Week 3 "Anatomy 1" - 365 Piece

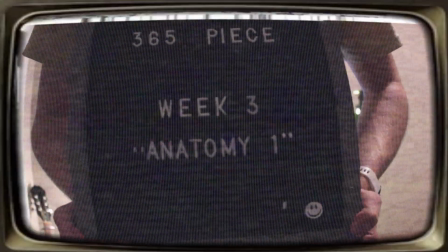This broadcast is brought to you by bodies, am I right? I don't think I'm going to use that as the intro. Since the dawn of humanity, we've all occupied advanced body structures with intrinsic engineering. And since the dawn of humanity, one thing has been made clear. Proportions are hard to draw. I would know, because I suck at proportions. But thankfully, with my dream of animating One Piece, Oda is very realistic and consistent with his proportions. So once I get the basic body structure down, I can practically draw any character, right? Wrong! Something Oda likes to make very clear is that there are no limits for what a character can look like.
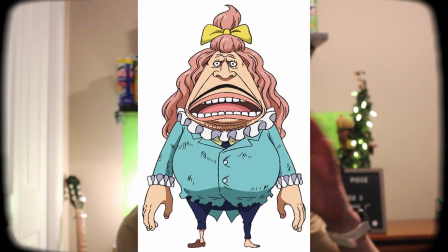Want a guy with an abnormally sized head? Done. Want another guy with an abnormally sized head? Also done. Want a guy with an abnormally sized tongue? Also done! The point is that each of Oda's characters has an abnormal trait that makes them stand out.
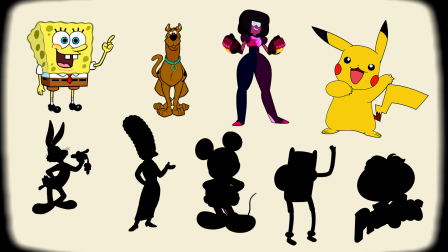A brilliant technique when designing unique characters, as each of them end up having recognizable silhouettes because of their distinct form.
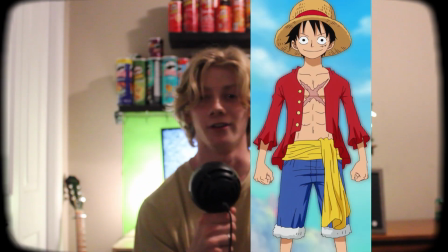Like, if you're familiar with One Piece and you look at this silhouette, well, that's clearly Luffy. And if you look at this silhouette, well, that's clearly Luffy, but with a different shirt on.
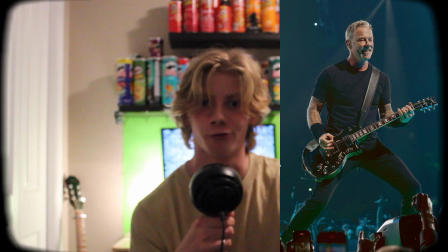And if you look here, well, that's obviously James Hetfield from the band Metallica. Now let's back it up a few kilometers. How are we going to learn how to draw bodies accurate to how real-life anatomy looks?
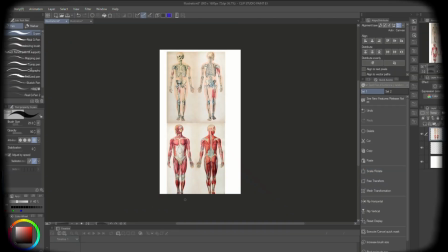Well, I think it's important to note how in-depth the human form is, and something that takes a lot of time to learn.
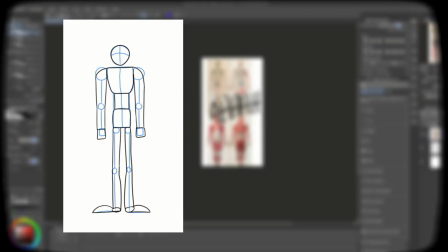So for this week, I'll be tackling mainly general anatomy. This will include the simplest form of human structure as shown on a lay figure.
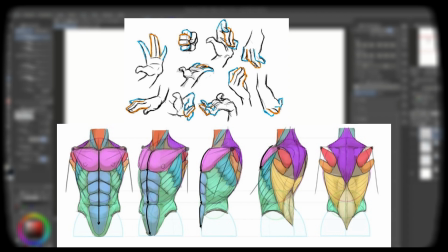And then next week, I'll delve into more specific parts of anatomy such as hands and muscles. The head is essentially the basis for the starting point of a character.
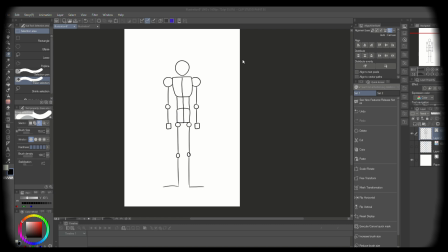It can be overwhelming with how to start, but rest assured you can never go wrong with starting off with a simple circle.
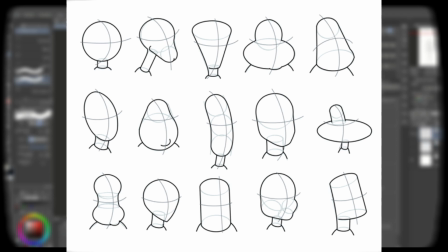As we advance into more unique figures, we'll begin using other shapes to create a character's head, but for now you can create any character with just a circle to start.
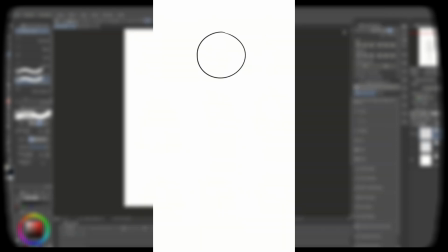This will be covered much more in depth as we start the faces unit, but what I like to do is create two intersecting lines, like this, which will help determine which direction the character is facing. Now every artist does this differently, but what I like to do is actually create another line underneath the horizontal one.
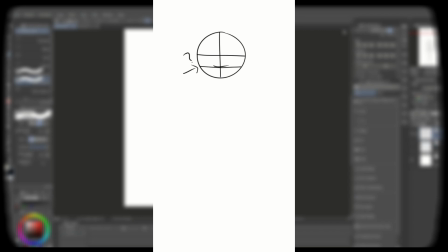Now you may be looking at this and wondering, so is that like gonna be for the mouth? And that's the funny thing, cause the whole jaw area does not even exist yet. This will actually be a guideline for the eyes, and the above one being for the eyebrows. What I'll do now is extend the vertical line down to create the full height of the head.
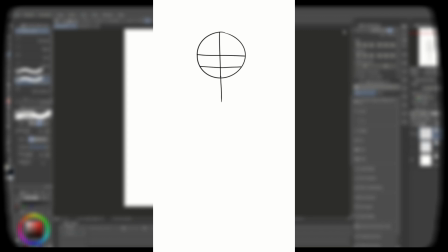Now this line here will be the chin, and it can widely vary in its angle and curvature.
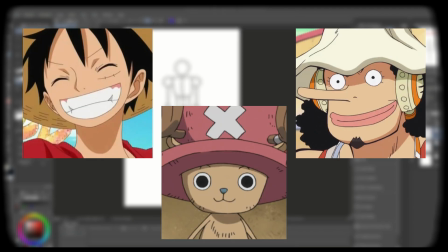What I've found with the One Piece style is that a more curved jawline symbolizes a more youthful or cutesy appearance, or potentially a character with more body fat,
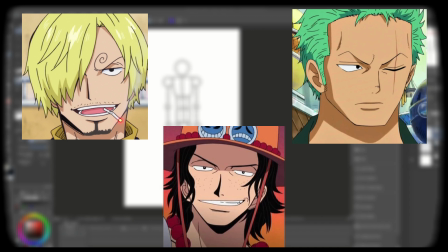while a character with a more sharp jawline symbolizes a more toned build and depicts a sense of physical maturity and masculinity.
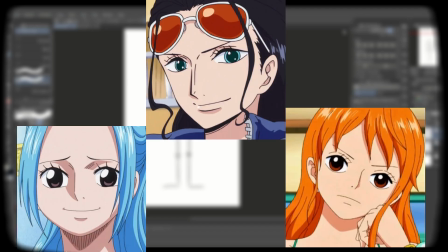Something I commonly notice as well is that Oda tends to depict a lot of female characters with sharp chins to present a more feminine appearance,
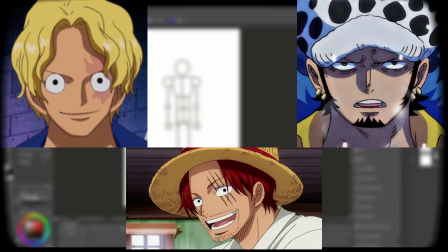whereas the male characters usually have a horizontal line for a chin. Alright, now onto the body itself.
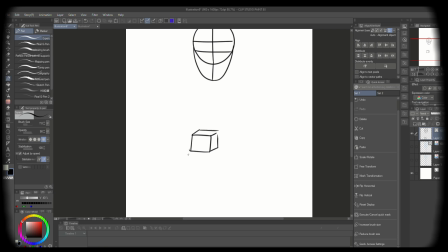Now I'm going to avoid drawing in angles for now and just draw from a forward perspective, so no three-dimensional views. So I guess that just means we're doing 2 dimensions, right? Wrong, we're using 1 dimension.
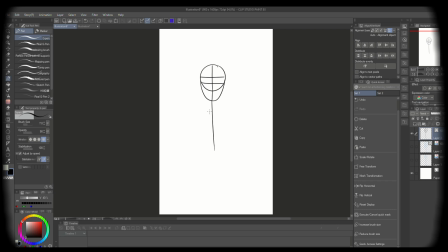The only reason for this is to ensure we have the right height. Now if you feel confident in just jumping into drawing the form of the body, that's great.
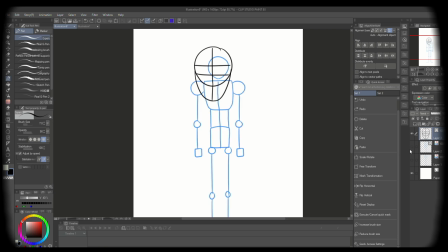And I think all artists should get to the point of confidence where they can do the same, but for now I want to just make sure that we're establishing correct proportions while we're still at the basics. So a good rule of thumb when drawing basic late teen to adult characters is that they
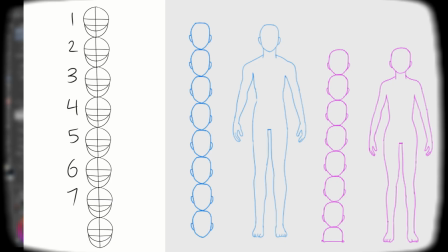are typically 8 heads tall for males, while the females are about 7.5 heads tall.
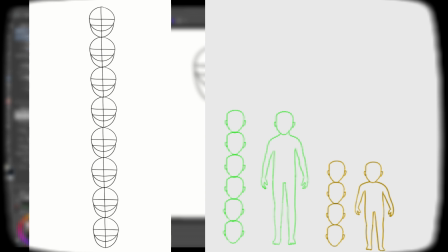For younger or just generally smaller characters, I would recommend around 4 to 6 heads.
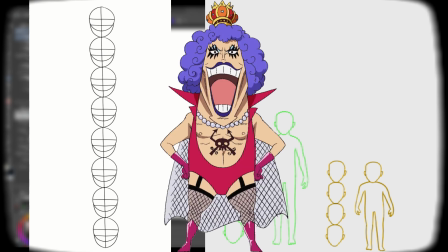These all vary on the head size of course, especially with One Piece proportions, but with general characters that don't have crazy sizes,
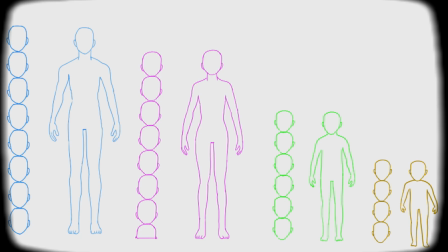such as, background characters and whatnot, this can be an accurate scaling method that also reflects to real world anatomy. Hey, just editing this right now, and I totally forgot I recorded this footage. So here I'm pretty sure I'm demonstrating that the shoulder is 1 head width, but yeah, I can't quite tell you. I think I recorded a few more clips like this, so we'll see.